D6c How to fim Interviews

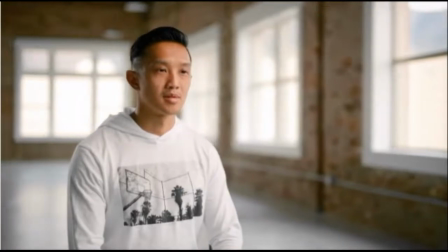I'm testing out the speed to make sure I like how fast it's going. Now I'd say that's a little bit too fast.
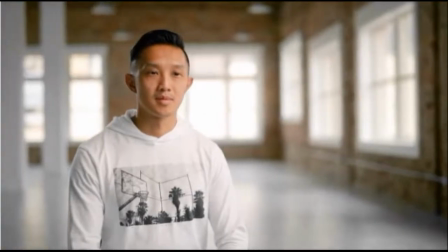For the interview we're doing it's not super intense or anything, so that might be a little too fast.
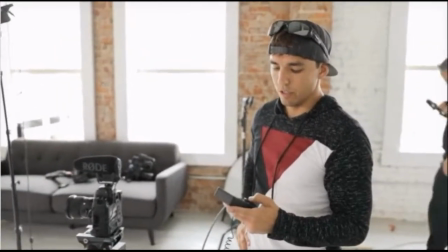I'm going to go back into my settings, change the duration to 25 seconds. That was a good amount of movement.
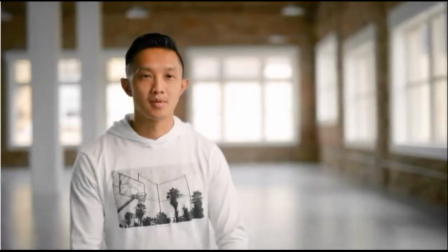I felt like I could see it move, it felt cinematic without it being too fast or too slow to where I couldn't tell it wasn't moving.
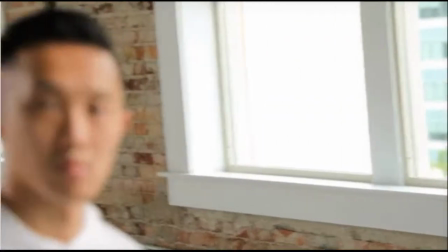I like that amount of movement. Let's go ahead and get this one set up, same thing, and then set our in and out points Once again, we're going to try and put him on a third there.
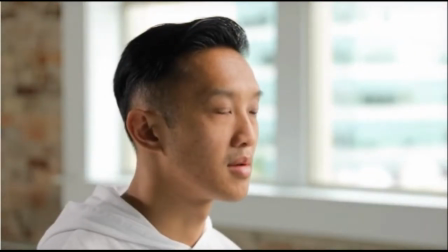Set the in point, set the out point, keep him on that third. By the way, we have auto focus on this and I'm going to just select it on his face. For interviews, I like using the tracking auto focus because it'll keep, if this distance changed at all,
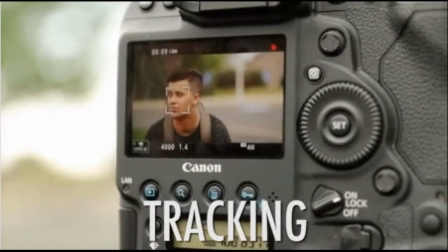if it was like going closer and farther away, that auto tracking would keep his face in focus the whole time,
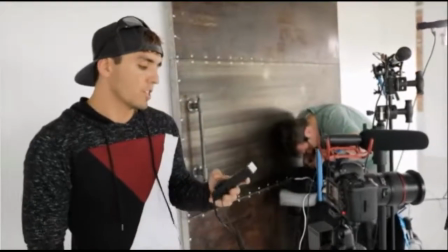so it's kind of nice to have an auto focus going during these sliding moves. Now duration on this, I'm probably going to go 17 seconds.
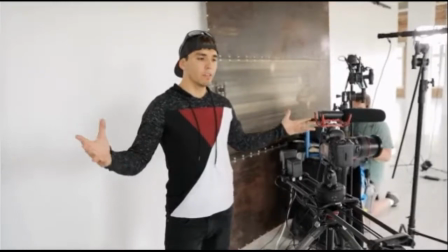So we got both cameras. Look at that. It's automated. These guys are shooting me cinematic shots for hours. So we'll go ahead and roll both of these cameras. Okay, so as far as interviewing somebody, the actual process of interviewing somebody, I got my cameras rolling just fine. I'm going to be sitting in this chair, chatting with him, asking him questions, trying to get organic answers, organic conversation with him. Now, what we're interviewing about today is actually a testimonial about my course, Full-Time Filmmaker, and if it's effective, how it's effective.
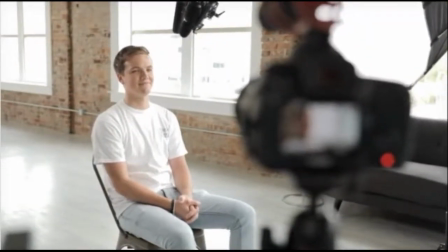So I have Jake, who's actually now my assistant that I've hired, but started out as my student taking full-time filmmaker. I'm gonna ask how full-time filmmaker, the course has been effective in helping him, you know, further his business and freelancing as a videographer. And so in these types of situations, a couple tips to interviewing somebody. Like I said, number one, have them look at an actual human being if you can. It's gonna be much more natural for people. If they are looking into the camera, make sure they know how to do it well and they practice. and people ask me, what kind of questions should you ask to provoke good answers? And it really just depends on the type of content you're shooting, but one tip I would give, prepare some questions, yes, but don't stick to just those questions. In other words, most people, the mistake they make when they're interviewing somebody, they have a list of questions in front of them, they'll ask one, so what do you think about this? They'll look at them, they'll start talking, they'll give their attention for about three seconds, and then they'll start looking at their sheet, their notes, looking for the next question they're gonna ask. That person they're talking to doesn't feel like they're having a conversation anymore. They feel like they're being interviewed. You can look at those later, but focus on the person you're interviewing and listen. That's one of the biggest things people don't do. They're thinking about their next question instead of listening to what the person's actually telling you. The best questions, the most inspired questions will come from you listening to the person giving the answers. And so as you listen, you will come up with better questions off of the things they're saying that will help you create more organic conversation. So I actually have no questions prepared, and so they will all be inspired off of listening to what he says to me.
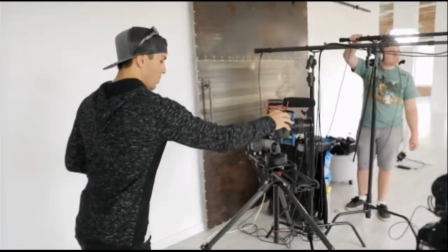But we are now ready to shoot, so I'm gonna go ahead and roll on cameras.
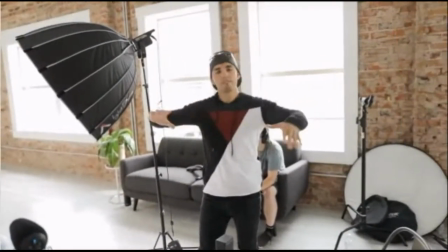So before you start an interview, like Brenner just said, you wanna make sure to give you a nice sync up, a visual and audible sound and visual, so you know how to sync these up in post.
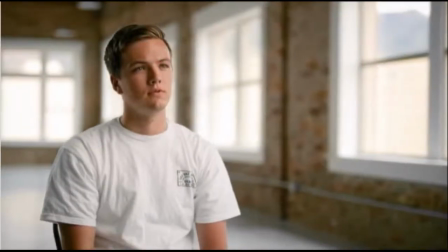Go ahead, give us a nice clap.
All right, Jacob Weisler, how has full-time filmmaker impacted your video business since joining the program?
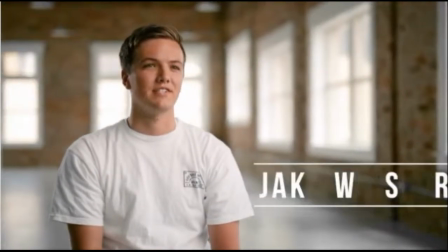So I started full-time filmmaker last summer, and at the time I had zero clients, I had zero experience, and honestly I didn't really know how to use cameras.
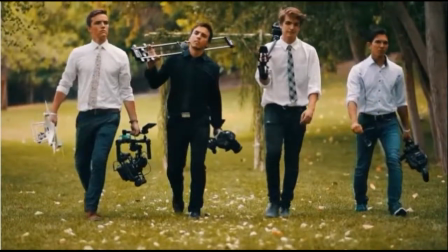And so I took a leap of faith, I took Parker's course, and I saw results immediately. Not just my business, but my confidence operating cameras, working with clients,
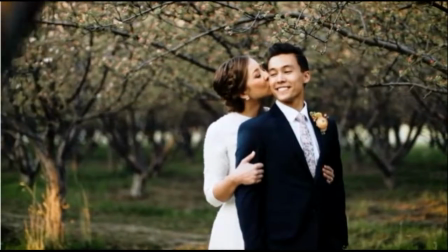how to land clients in the first place, and then improving the quality of my videos, which led to more clients and more clients and more clients.
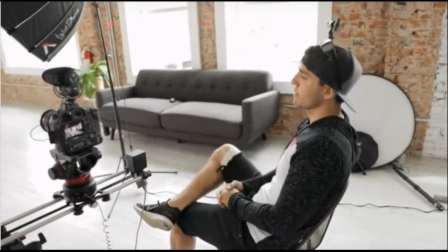What has been the most valuable part of Full-Time Filmmaker that has helped you grow as a filmmaker?